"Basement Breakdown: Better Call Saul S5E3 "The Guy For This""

Hey everybody! On this edition of the Basement Breakdown, you gotta give a little to get a little. Give me a minute and you'll get the details. Join me, John Tatey, as I have another Basement Breakdown.
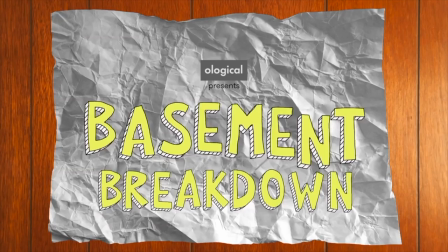Okay, Season 5, Episode 3, the guy for this. Couple themes I want to draw out here in this episode. One, talking versus seeing. This episode really highlights Kim and Saul's ability to talk, to spin a story, and it contrasts them against antagonists who can see them through their words. This is also an episode that hinges on what you give and what you get.
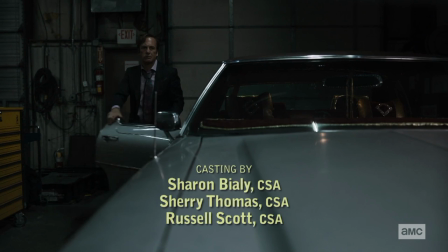(0:38)
How much the characters have to give of themselves, or otherwise, and how much they get back in return.
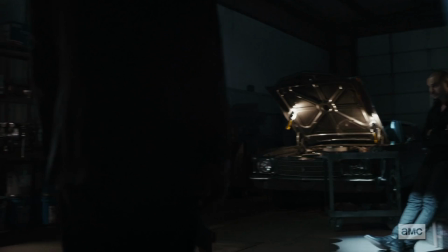(0:44)
These ideas crop up early in the episode in this garage scene. Okay, Saul's nervous.
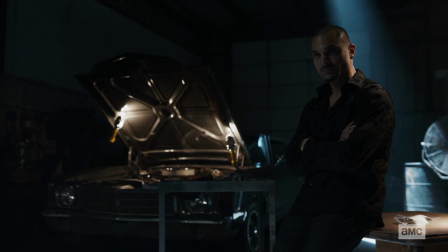(0:49)
Lalo's giving him the silent treatment after he arrives. Saul says, Can I talk?
I'll talk.
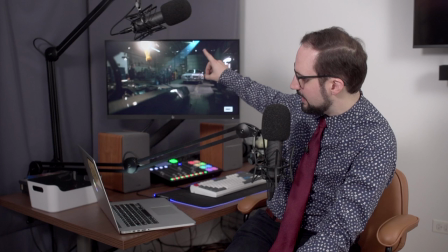(0:56)
There's a lot of talk about talking in this episode from Saul and Kim. And as soon as Saul says, I'll talk, we cut to this wide shot.
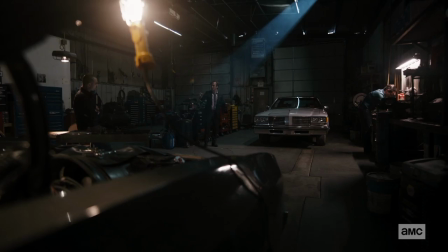(1:04)
Now look at the energy of the lighting here. Jimmy's standing in what looks like a spotlight. If we weren't in a garage, you would almost expect him to be delivering this Shakespearean soliloquy. It makes it feel like more of a performance, which it is. Jimmy knows here that he's in too deep. He's now messing with cartel power players. Like, this is deeper into that red world, the criminal element, than he'd like.
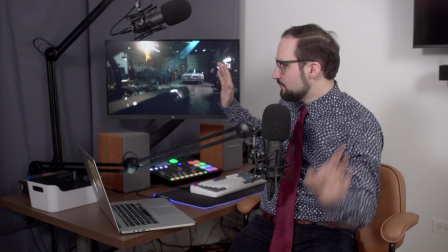(1:27)
So he puts himself in this blue light, the light of the lawful world, right? And it's all, oh, I'm just a legitimate lawyer applying my trade.
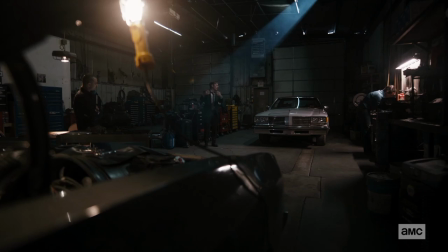(1:34)
The light is tellingly weak, because Saul is clinging to the thinnest veneer of respectability.
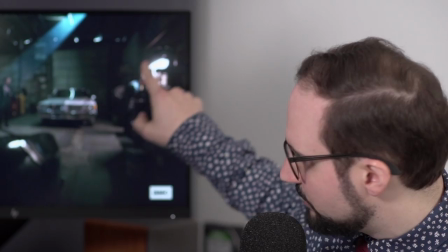(1:41)
As it turns out, that's exactly what Lalo wants. We have these two other sources of light in the shot, too. Lalo's shop light and the lights above Lalo's head. They're harsh, they're glaring, they're penetrating.
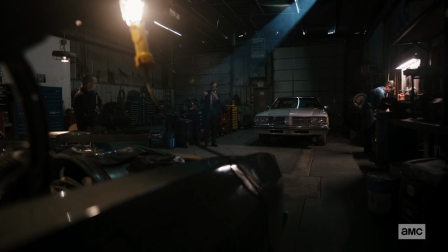(1:51)
The lighting here is conveying the intensity of Lalo's gaze, even when he's not looking. Lalo's power to see is an essential part of the character, right? And if Lalo's power is his eyes, then Saul's power, as Lalo says, is his mouth.
You're the guy with a mouth.
Look how his eyes have both this piercing glow and this deep darkness when he delivers this line. Lalo has brought Saul here because he wanted to see the mouth. Look at the staging.
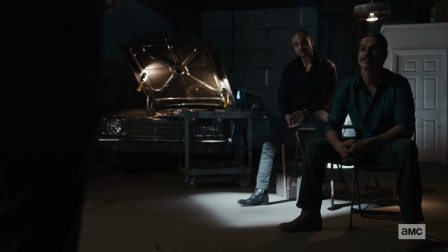(2:19)
Lalo pulls up a chair, spreads his legs. he makes himself the audience. This is a stance for seeing.
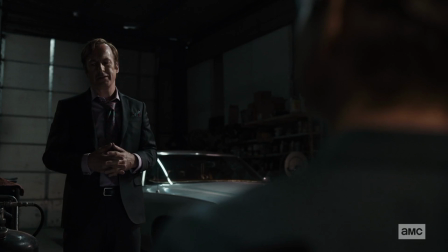(2:25)
And apparently Lalo likes what he sees, judging by the exchange that ends the scene. We see Saul coming up with a fee for his services.
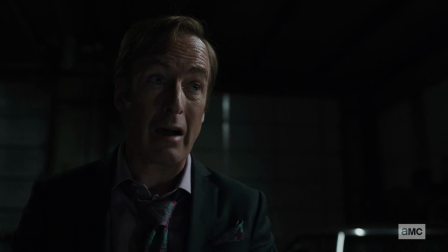(2:33)
He rattles off a bunch of things he'll be providing, but he really has trouble coming up with a number.
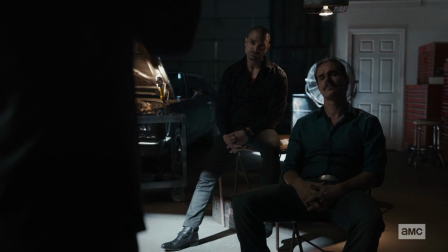(2:38) Seven thousand, eight, nine hundred, uh, twenty-five dollars.
What is Saul giving up here? He's giving up some safety, some self-respect. He's giving up the ability to be honest about what he does with his life, with Kim, for instance. What should he get in return for that? Well, he has a hard time putting a price tag on it.
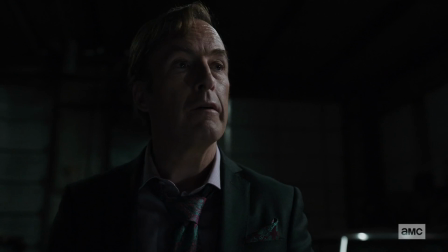(3:00)
And we sort of see his greed and fear doing battle in his head as he sort of sputters out this ridiculous number. As for Lalo, he just pays him whatever.
Let's make it eight.
Lalo can see how much Saul is worth. Saul can't. Saul's looking at himself as a lawyer. Lalo's just looking at him as a mouth.
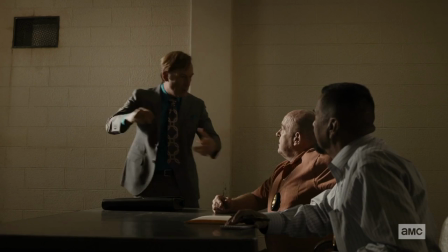(3:18)
A mouth who can project Lalo's voice beyond the bounds of the criminal sphere.
Are you talking to my client without his lawyer present?
Then Saul goes up against our old friend Hank Schrader. And man, I love these two scenes that reintroduce Hank and Gomi. You know, I might even shoot a separate breakdown down the line for the Hank reintroduction here. It's such a great re-entrance for the character. But for now, I want to stick with the Saul thread. And the essential line in the interview room here is Hank saying, Saul Goodman.
Really? Come on. That's your name?
Hank sees through Saul immediately. Saul Goodman, those are just words.
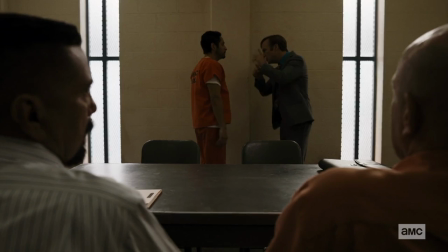(3:56)
He's saying, I see you through the words.